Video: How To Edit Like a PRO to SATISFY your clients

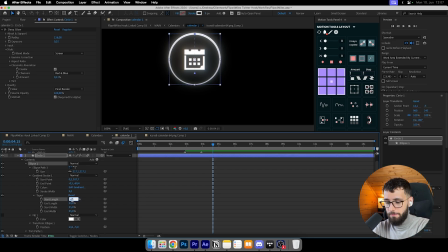[24:41]
And to achieve this effect, I used this taper and added 50% to the start and 50% to the length and end length, and then the 35% at the start width, and the end width was also 35%. And then I added the trim path, as I said, so it goes from left to right, it loads in,
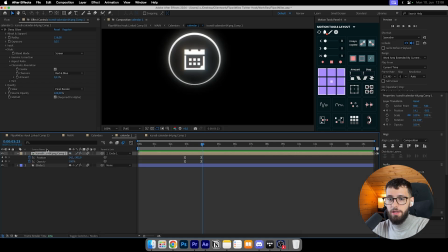[25:01]
and in this circle we have an icon, and I pre-compositioned it to add a deep glow to it.
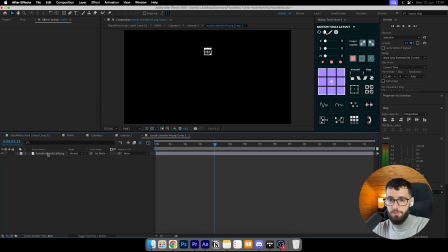[25:08]
You need to pre-composition it, otherwise when I copy this deep glow and add it here, you see it's not looking good.
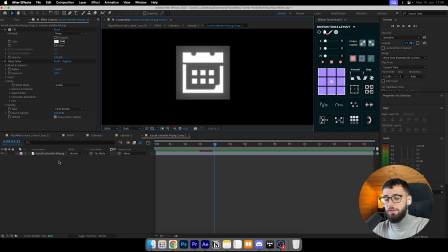[25:15]
It is because you need to pre-composition it. It's just the way it is, I guess.
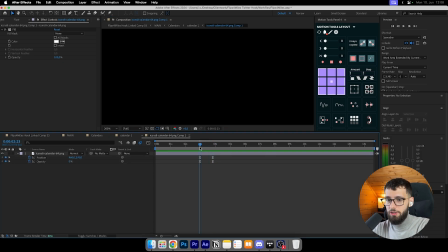[25:21]
So I had the position, just an opacity effect on it. So I wanted to kind of like pop up from 0 opacity and then pop up to the top with 100% opacity. So like this. That was the vision in the circle.
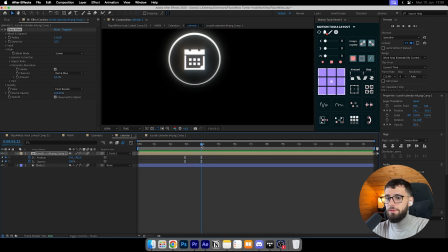[25:37]
So when the circle loads, it pops up, and then after that I pre-composition.
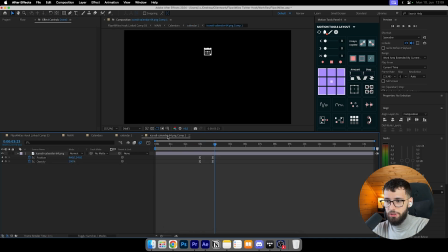[25:42]
And I see that I also did the positioning here as well. So yeah, I added double positioning.
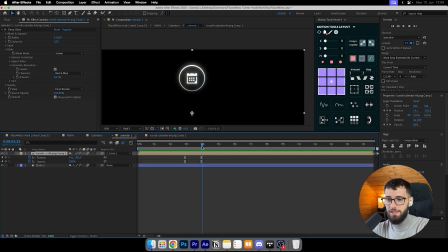[25:48]
I'm not sure why I did that. I think that was a mistake. But yeah, I also parented and linked it to the circle. So it's always, lined up with the circle, because that's I would say the main object, more aligned. So when I move the circle, it's also moving. So yeah, that's what it looks like.
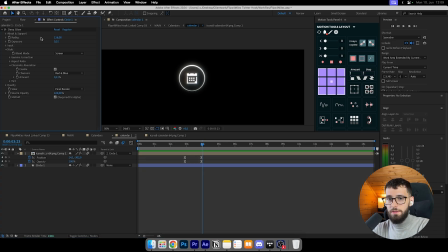[26:06]
And also I just deep glow with these settings that you see on the left.
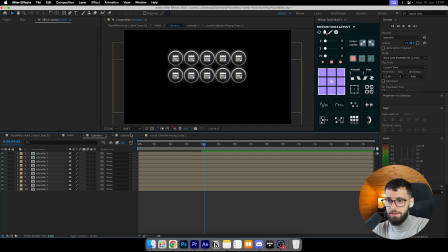[26:09]
And then I just pre-compositioned this, added it 10 times, like I duplicated it 9 times. And also you can just do another motion blur if you want, but you don't need to,
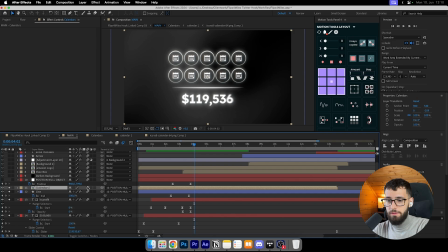[26:21]
because I have usually just turned on at here or in here as well sometimes.
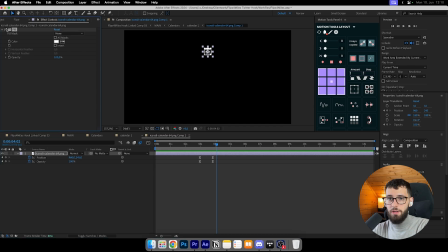[26:26]
Yeah, it's also turned on here. That's what I did. I also added a fill, because outside the fill it was black, just the black icon.
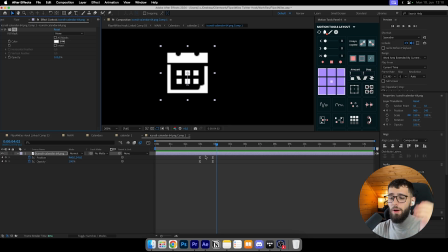[26:35]
So the icon, I got it for free from a website. I don't know where, Icons 8, maybe that's the website's name. So that's where I got the icon from, if you are actually curious. It was free.
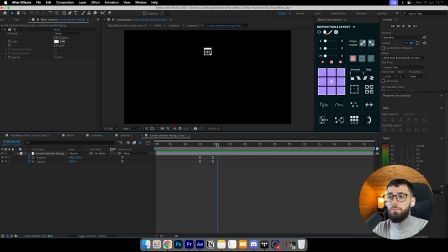[26:46]
I did not pay for the icon, and you don't need to pay for icons like this, for animations like this,
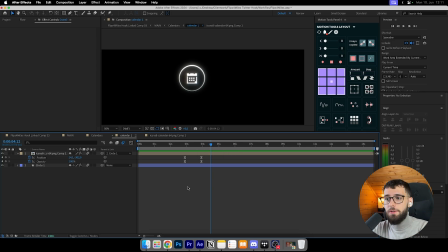[26:52]
because you can just make it look so much more clean with some deep glow and some chromatic aberration effect,
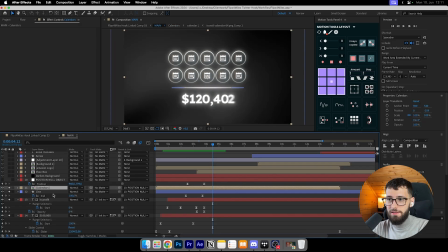[26:58]
especially when it's white, as I said. So yeah, that's the calendars, and I just stacked those calendars on top of each other.
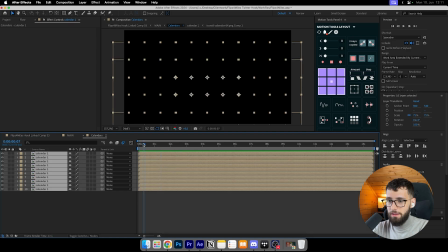[27:05]
And I used to have them like come in later on, like let me show you.
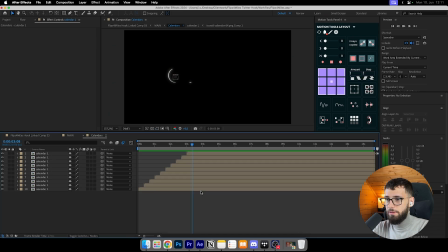[27:10]
That's why I use the motion tools panel. I just do this. The animations are like this.
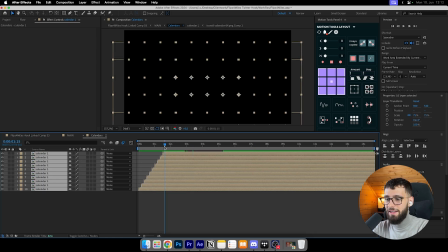[27:16]
You see, they like a staircase. So yeah, I like motion tools for that reason.
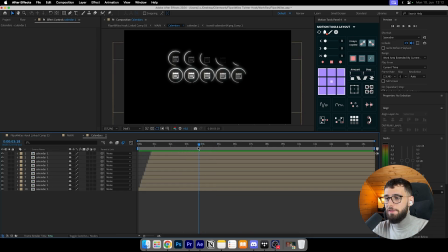[27:23]
So I used to have it like this. Yeah, that's one thing on me. I just forget to edit them back, but it looks already clean without adding these effects.
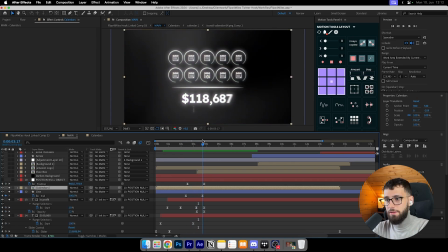[27:31]
So I don't need to add these effects, because I think this looks already clean. So it's not a big issue.
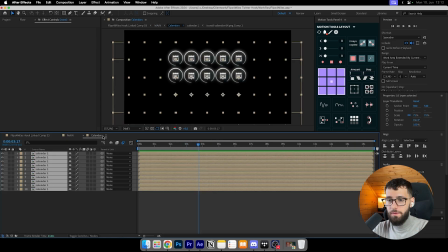[27:37]
And then I just pre-composed it as well, just to, don't have like 8 of these things lined up on the timeline.
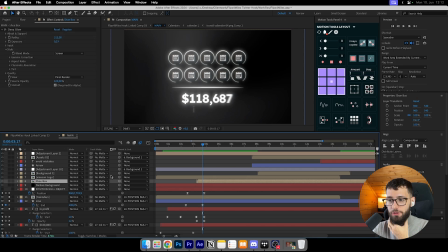[27:45]
It just takes up so much space from the timeline. And I did that also for the shoe animation, which I will come to in a second. And yeah,
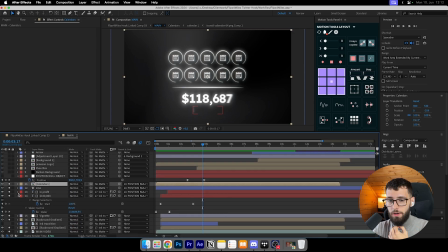[27:53]
then I have all these 4 things lined up to the positional object.
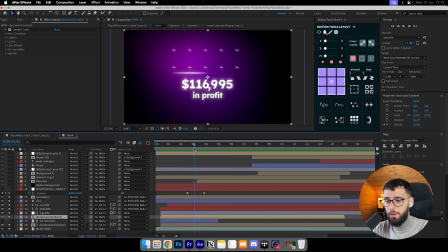[28:00]
Not the background though. We need the background for the next animation that will break down, like the next step of the animation, which is the shoebox. And I need the background, so I did not line it up. Otherwise, the background would move with the null object's position as well.
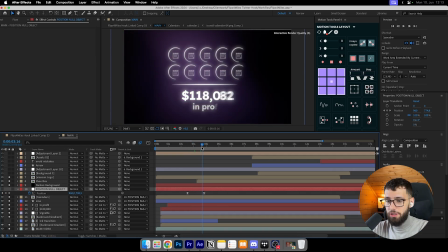[28:15]
So with that being said, I moved the positioning down like that. It's not too much. I wanted to have the numbers still visible on the screen. So I darkened the background a little bit, and it was because I wanted to like have the focus on the shoe.
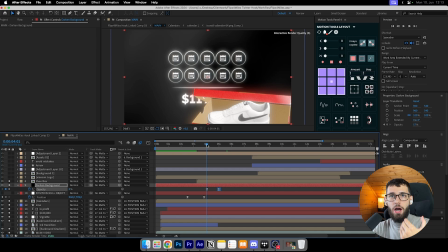[28:33]
So when I have the box coming up, so that people are like, whoa, what's this red object? Everything goes saturation 0. It looks so clean with the white still, like the white calendar icons with the text white, the deep glow, and like also with the gradient in the background moving around.
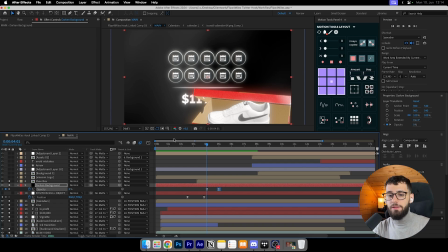[28:50]
And then we have suddenly a red shoebox popping up. It's like, what's going on?
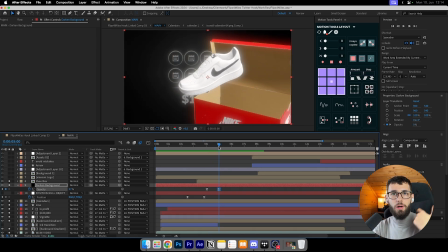[28:55]
So people are like, oh, whoa. So people will remember this, like, okay, so suddenly something changed. It's so aesthetic, so appealing, especially with the deep glow that I added to the shoebox. Other than that, it would look like this.
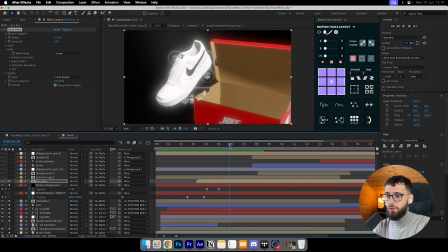[29:07]
Then we have this one pop up and the shoe coming out, and I will break down exactly how I did that. If I would have known how much time it takes to play around with this 3 object,
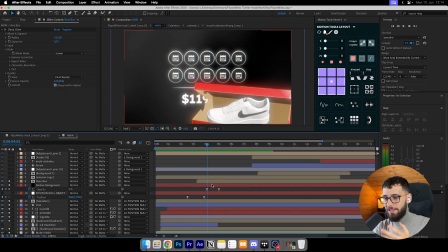[29:16]
if I would have just known, you will never guess how much time it actually took me to actually animate this. It took me a lot of time, and I will explain to you where you can save your time and just if you are working with 3D objects like this.
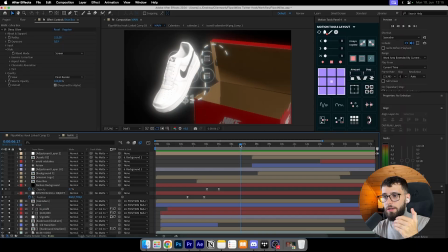[29:29]
And I'll also show you where you can get this 3D file for free as well. So I talk in the background because I wanted to have the shoe basically in the middle of everything. I just wanted to have it like in focus. People focus on this one. And I also did not want to use the background with the calendars, icons, whatever anymore.
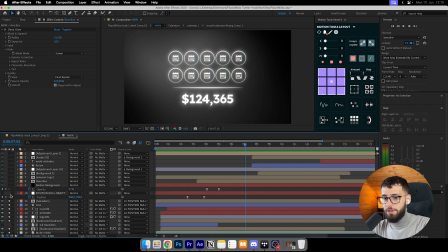[29:47]
So I don't use this anymore. So I was like, okay, let's darken it.
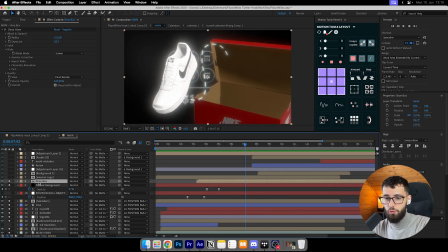[29:50]
And then I will break down the shoebox animation, which I pre-compositioned, which I will tell you already.
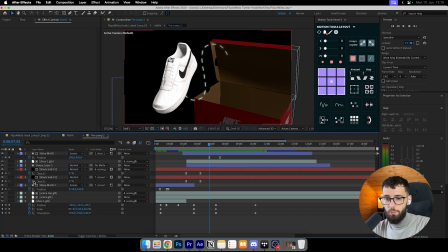[29:56]
Going into the shoebox, boom, this is what it looks like.
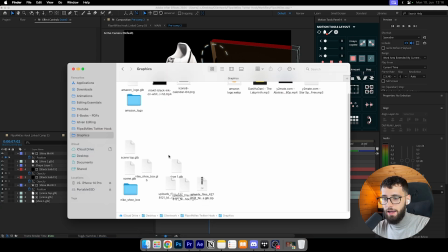[29:59]
It's a GLB file, and I have them here in the graphics folder. This is the shoebox, and this is the shoe, if I'm not mistaken. These are some other things that I used, and this is the music and some other stuff that I used as well.
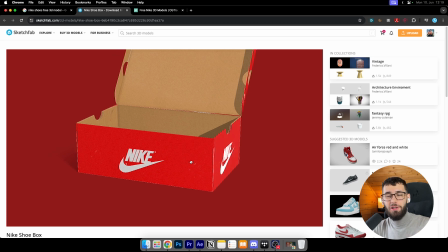[30:15]
All right, so I got the shoebox. I actually searched for a shoebox like Nike Shoebox 3D,
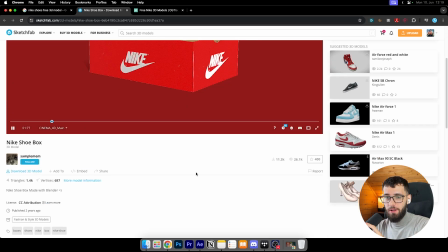[30:21]
and this is the first thing that popped up on a Sketchfab website from this dude.
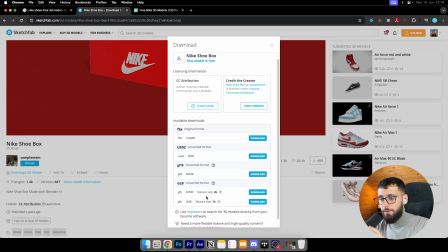[30:26]
And you can just go ahead and just download the 3D model. I think if you download the GLB, you will be always fine for After Effects. You can just drag and drop it into your After Effects. Or you can also use GLTF. I'm not sure about these two other files, but GLB and GLTF should work most of the time.
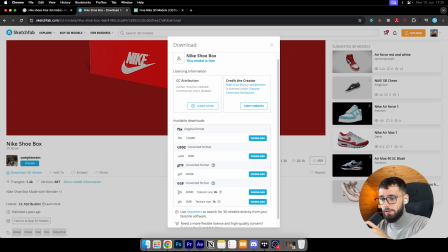[30:44]
And I just also downloaded the 4K texture size.
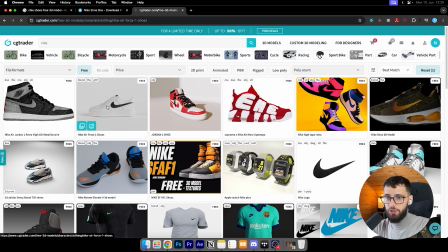[30:49]
And for the shoes, I was actually using this one, Nike Air Force 1 shoes, because in Germany, the Nike Air Force is like so popular.
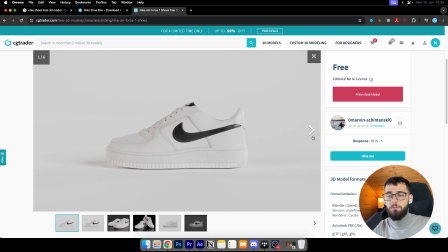[30:58]
And I thought just, that's what most people know. Like, that's what, like, you see, just something you recognize.
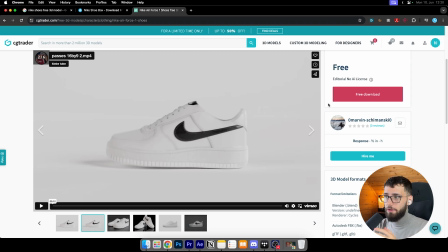[31:04]
So you already know what he's talking about. And the white shoe is also just more appealing for the eye as well.
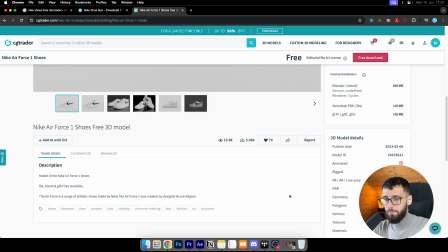[31:09]
It's more clean, especially just white and black.
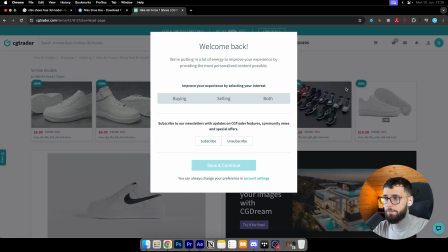[31:12]
Now you can just free download. I think you just need an account, and yeah, you can just download it for free.
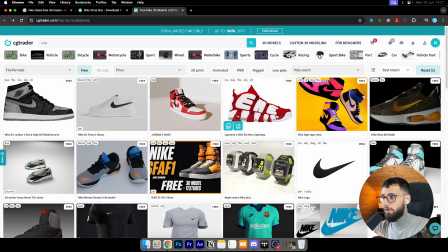[31:18]
Like, there are like so many objects you can download for free. As you see, there's like so many more shoes that they are, or also like t-shirts that they are selling.
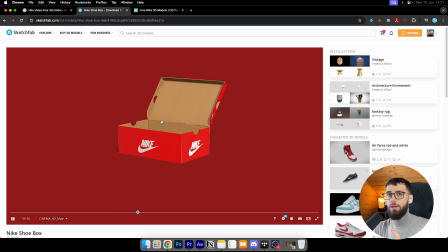[31:27]
I had one problem when I was downloading this shoebox and this shoe,
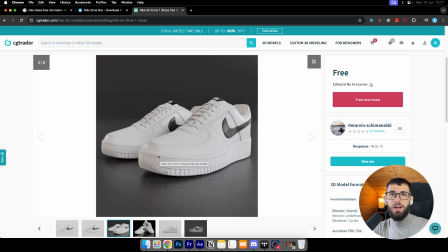[31:33]
because the shoe comes actually with two pairs, but I actually just wanted one pair of shoes showcasing the video.
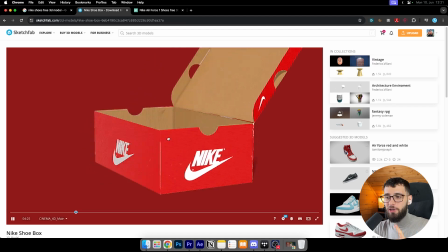[31:40]
And this whole box, I could not edit this in Cinema 4D.
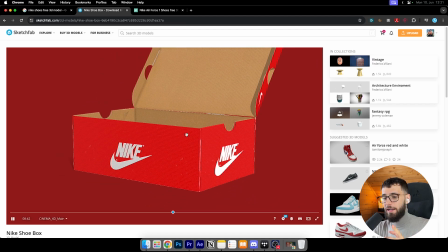[31:44]
Not Cinema 4D. I could not edit this shoebox in After Effects. So I needed to figure out where can I edit a 3D model file for free. And because I don't have Cinema 4D, I don't have Blender, and I did not want to learn those things because this was a fast project.
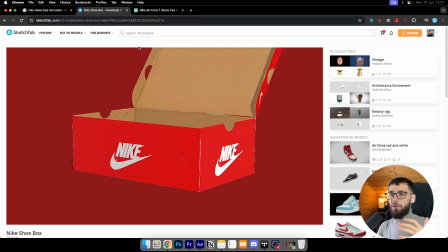[32:03]
And I just looked for something you could just drag and drop into a browser and edit it. So I came across a lot of websites.
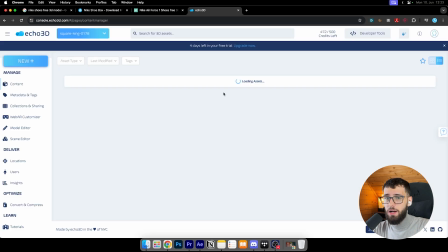[32:10]
So to edit these two files, I came across one website called Echo 3D.
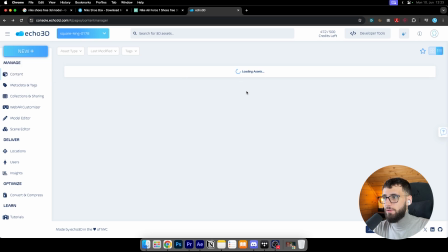[32:15]
Since then, the website is kind of like lagging for me. The assets will not load, so I probably need to make a new free account. It's completely for free. You have a couple credits left, so if you have like multiple accounts created, I don't think you will ever need to pay for it.
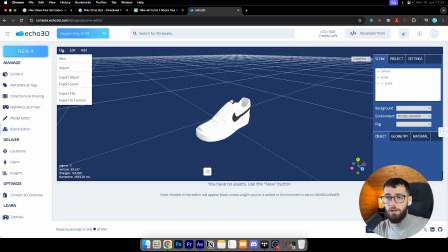[32:31]
So file, you just go to scene editor, file, and then just import, and then just select your file.
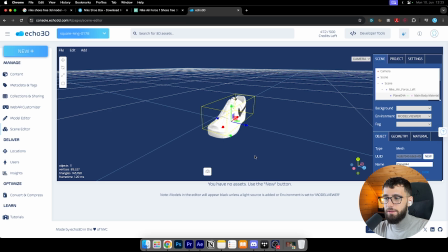[32:38]
I recommend you to have like a zip file maybe, and that's where I just went ahead and just removed like the shoe, whatever.
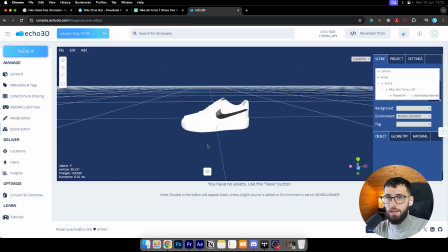[32:45]
Like, I had a shoe here, and then I could just edit basically like the whole shoe as well.
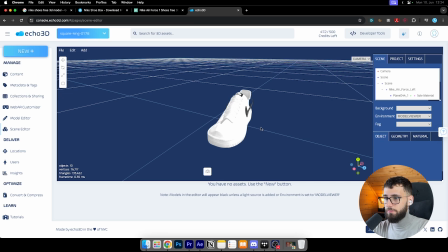[32:52]
You can just like go ahead and just remove stuff as well. That's what I did.